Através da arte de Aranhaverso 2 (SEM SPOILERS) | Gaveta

Olá, pessoas! Tudo bem com vocês? Pra começar, esse vídeo não tem spoiler nenhum, mas eu tava pensando em fazer esse vídeo um top 5 filmes do Homem-Aranha, incluindo live action, animação, tudo.
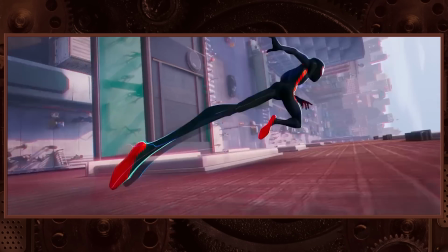10s
Acontece que eu vi agora o filme e eu tô com ele tanto na cabeça que eu não vou conseguir fazer um top... Eu preciso falar só dele. Eu não quero gastar tempo de vídeo falando dos outros vídeos, eu preciso falar só de Homem-Aranha através do Aranhaverso. Lá pra frente eu falo o top, como é que tá? Mas eu quero fazer um serviço público aqui. Eu não tô vendo ninguém falando isso. Você que não viu o filme ainda, preste atenção. Ninguém tinha me explicado isso, eu vou explicar pra você. Isso é a parte 1 de um filme de duas partes. É? Ninguém tinha me falado. Eu não sei por que as pessoas não estão falando isso. O filme não tem fim. Não tem fim. Não.
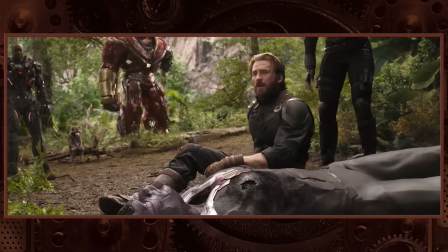39s
É, império contra-ataca. Guerra infinita. Senhor dos Anéis. Sociedade do Anel. Sabe assim? A história, ela para no meio. No meio. Eu não estava preparado pra isso. Eu fui ver o filme. Ah, que legal. Nossa, tá ficando cara de fim, cara de fim. Não, não, não. Acabou. Não. Tipo, acaba. Acabou. Tem cara de fim. Mas me bateu uma frustração na hora, sabe? Ninguém tipo, ah, porra, mas não tira a beleza do filme. E falando de beleza, é o que eu quero falar e explicar um pouquinho melhor depois da vinheta.
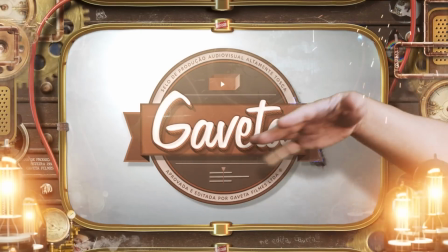Então, quero que vocês entendam o seguinte, é um filme muito complexo pra eu poder falar sobre tudo que ele tem a oferecer, em especial a parte visual.
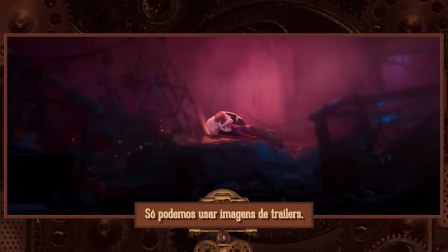78s
Porque é um filme que tá no cinema ainda, eu não tenho como ilustrar com cenas do filme. Então eu só posso falar sobre algumas coisas e eu não posso mostrar elas. E é um filme com uma mistura tão grande de conceitos visuais que não daria pra fazer num vídeo só. Então eu vou acabar falando só sobre alguns aspectos, tá bom? Eu não quero chover no molhado. Ah, o filme é mais bonito que parece que tudo é mais nesse filme. Eu vou tentar explicar isso de uma maneira que fique mais compreensível.
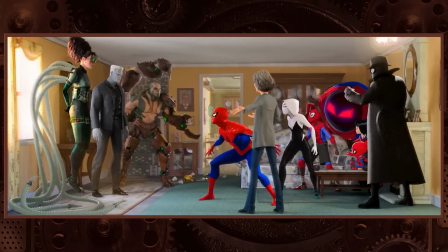99s
O primeiro Aranha Verso, ele já foi uma obra extremamente disruptiva em relação às animações de cinema.
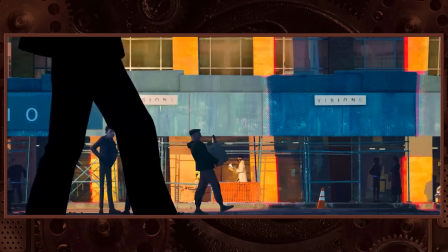105s
Porque ele tinha muito mais cara de 2D, ou seja, ilustração feito à mão, não o tridimensional misturado com 3D.
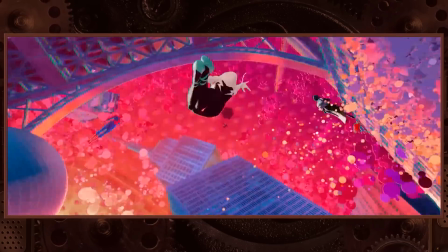112s
Tinham cenas que eram muito doidas e tal. E algumas cenas específicas, então, ficava muito mais evidente que era ilustrado.
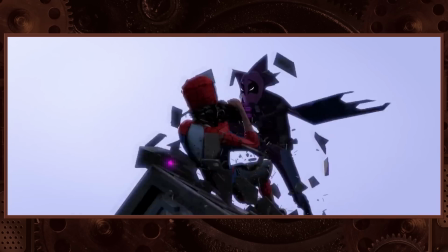118s
Estou lembrando agora das cenas do Prowler, né? Que ele vinha com aquela garra assim, passava e falava Caraca, isso daqui não parece 3D, isso daqui parece 2D e tal.
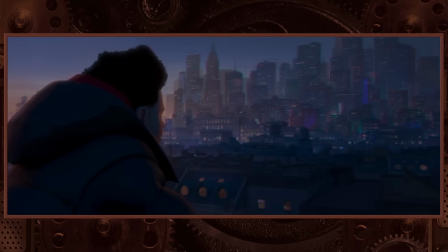125s
No novo filme, esse lance de você ver aqui é 3D, aqui é 2D, pra mim acabou.
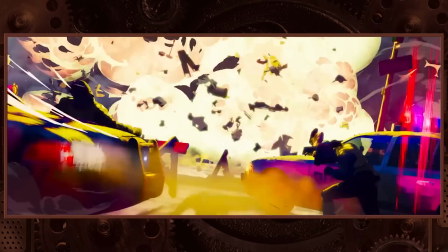130s
Eles misturaram esse limite. Eles embaçaram esse limite. A impressão que eu tenho é que quase que o tempo inteiro eu estou vendo uma obra em 2D.
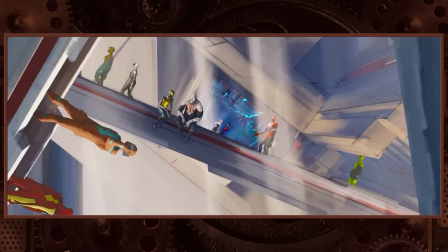137s
A diferença desse filme é que eu já não consigo distinguir direito como uma cena foi feita.
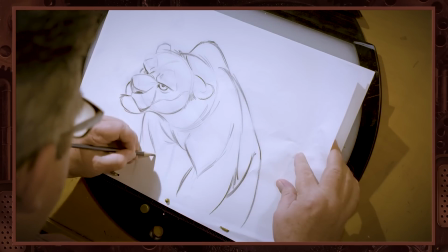141s
E vale dizer que a animação clássica 2D, ou seja, o cara desenhar, como você via antigamente até de Walt Disney, o cara desenhava o traço e ia passando as folhinhas e não sei o quê, é uma trabalheira do cão, né? Você tem que desenhar tudo quadro a quadro. A impressão que dá nesse filme é que não existe take sem que tenha alguma coisa ilustrada à mão, sabe?
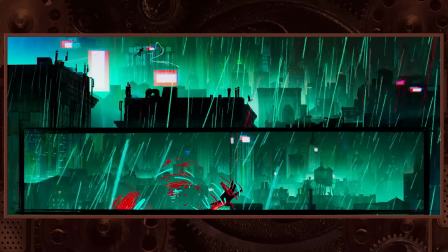159s
E isso é importante pra você entender o estilo visual do filme. É um filme que tenta emular, tenta te passar aquela sensação de um quadrinho animado? Sim, assim como o primeiro. Só que pra quem já tá acostumado a ler quadrinhos, a gente sabe que cada quadrinho tem um estilo diferente.
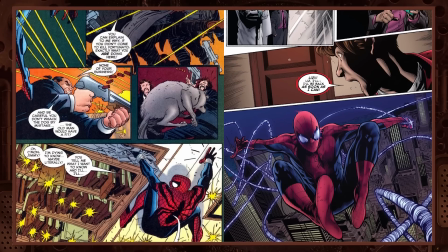172s
Tem um estilo de ilustração diferente, ilustradores diferentes, às vezes comunicação diferente.
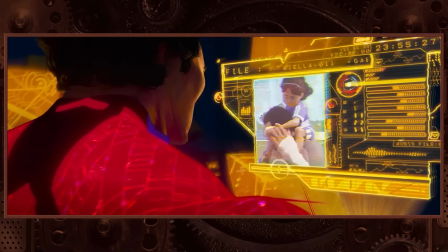177s
E parece que tem tudo isso nesse filme, sabe? Estilos diferentes, ilustrações diferentes e todas andando juntas. Porque, um, você tem a desculpa do multiverso. Eu tô falando desculpa, mas na verdade é um pretexto muito bem utilizado. De um multiverso em que você pode pegar diferentes estilos e misturar eles. No primeiro Aranha-Versa já tinha isso.
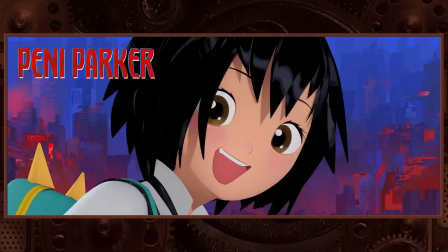194s
Quando você viu os outros homens, aranhas, cada um deles tinha um estilo diferente. Nesse, parece que todos os elementos que vão aparecendo são de universos diferentes e tem muito esse lance de mistura de multiverso.
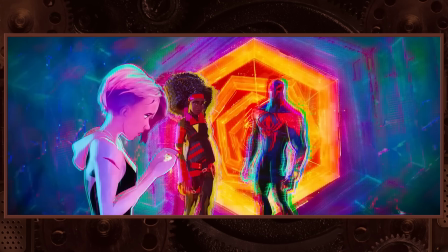204s
Segundo ponto, e aí é nesse ponto que eu quero entrar a fundo. Na verdade, essa mistura toda parte de escolha artística lúdica que esse filme tomou.
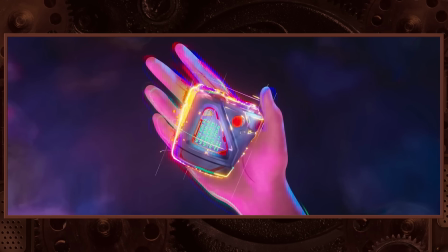212s
Eu acho que é por isso que ele é tão mais radical que o primeiro filme.
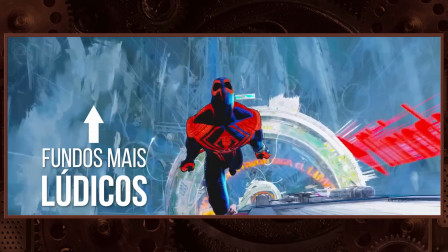216s
Diversas escolhas artísticas ao longo desse filme são claramente feitas como uma forma de expressão do artista que está fazendo,
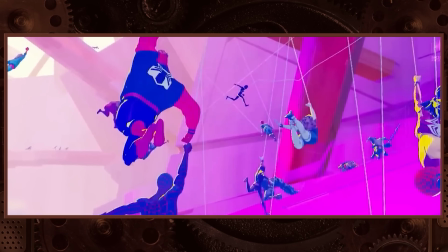223s
mais do que necessariamente condizentes com o visual que o filme está seguindo o tempo inteiro. O filme é coeso porque ele é meio doido.
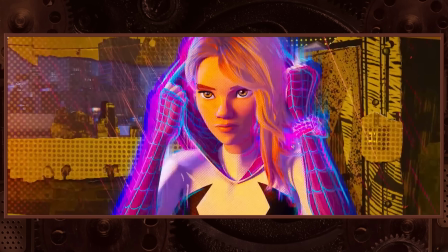230s
Você se acostuma com o visual doido. Vai aparecer a Gwen ou alguém assim e aí vai aparecer o fundo.
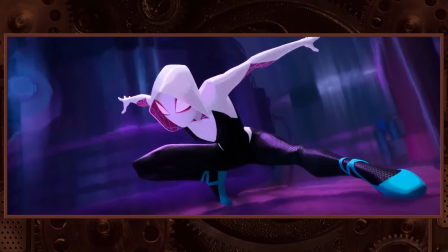234s
Até no outro filme, quando você mostrava alguma cena de fundo, alguma coisa assim, ela está num metrô, ela está num alto do prédio, sei lá o que for.
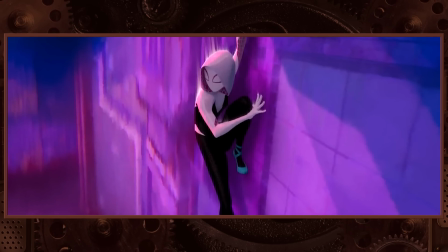240s
Você vê mais ou menos o cenário que ele está ali meio... Ele não é nem desfocado, é meio mal desenhado para fingir que é desfocado.
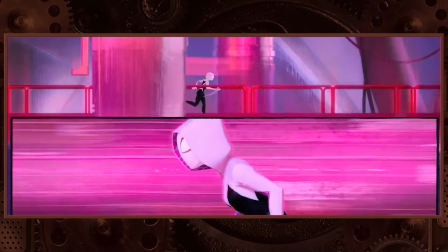246s
Que é uma das outras características dessa animação.